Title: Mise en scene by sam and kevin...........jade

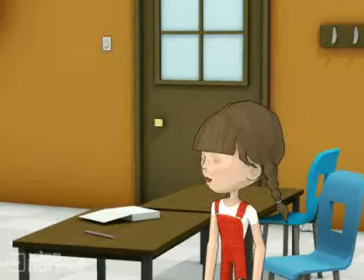[0:01]
Hello there, little girl. Hello, could you teach me about mise en scene?
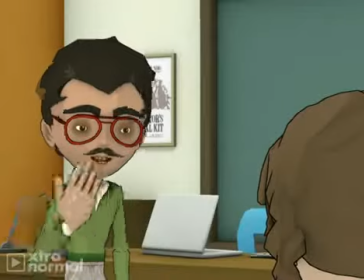[0:06]
I'm not a teacher, but I could teach you a few things. Okay.
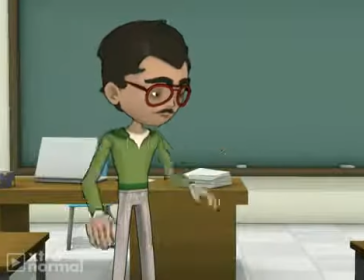[0:10]
Mise en scene means, what's in the frame, in French. That's interesting, teach me more.
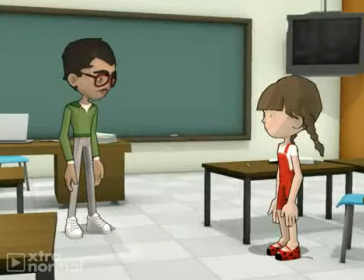[0:17]
Some of the things of mise en scene are, lighting, props, actors, costumes, spatial awareness.
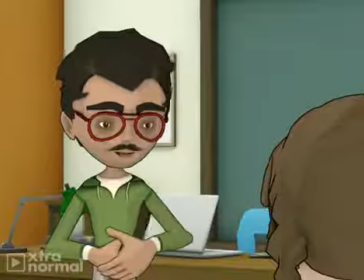[0:24]
Teach me more. Mise en scene can change the feeling of the scene and change what different things mean in different settings.
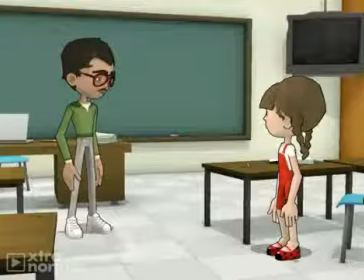[0:32]
Is there anything else I need to know about? I often make home movies, so I will teach you about camera angles.
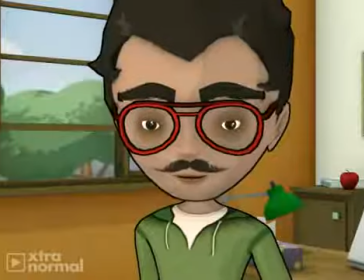[0:40]
This is a close-up shot, it's good for showing expression.
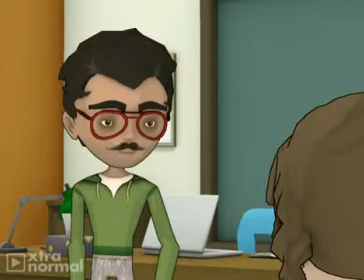[0:44]
This is a mid-shot, it's usually used for showing some facial expression but also to show what you are wearing, or what you're not wearing.
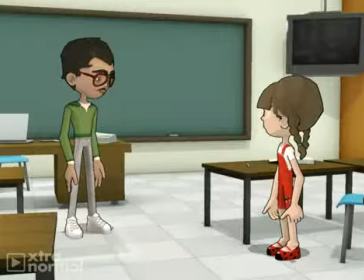[0:52]
This is a long shot, it's usually used to show the scenery around the character.
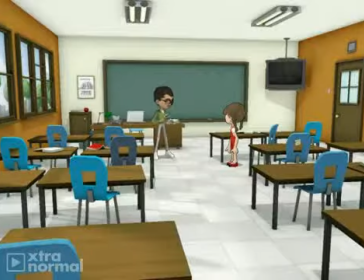[0:59]
This is an extreme long shot, it is usually used to set the scene.
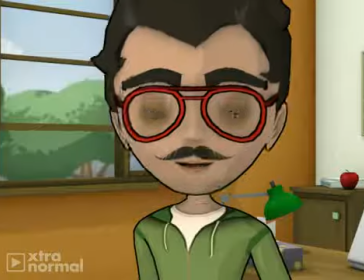[1:04]
I am coming for you next, children.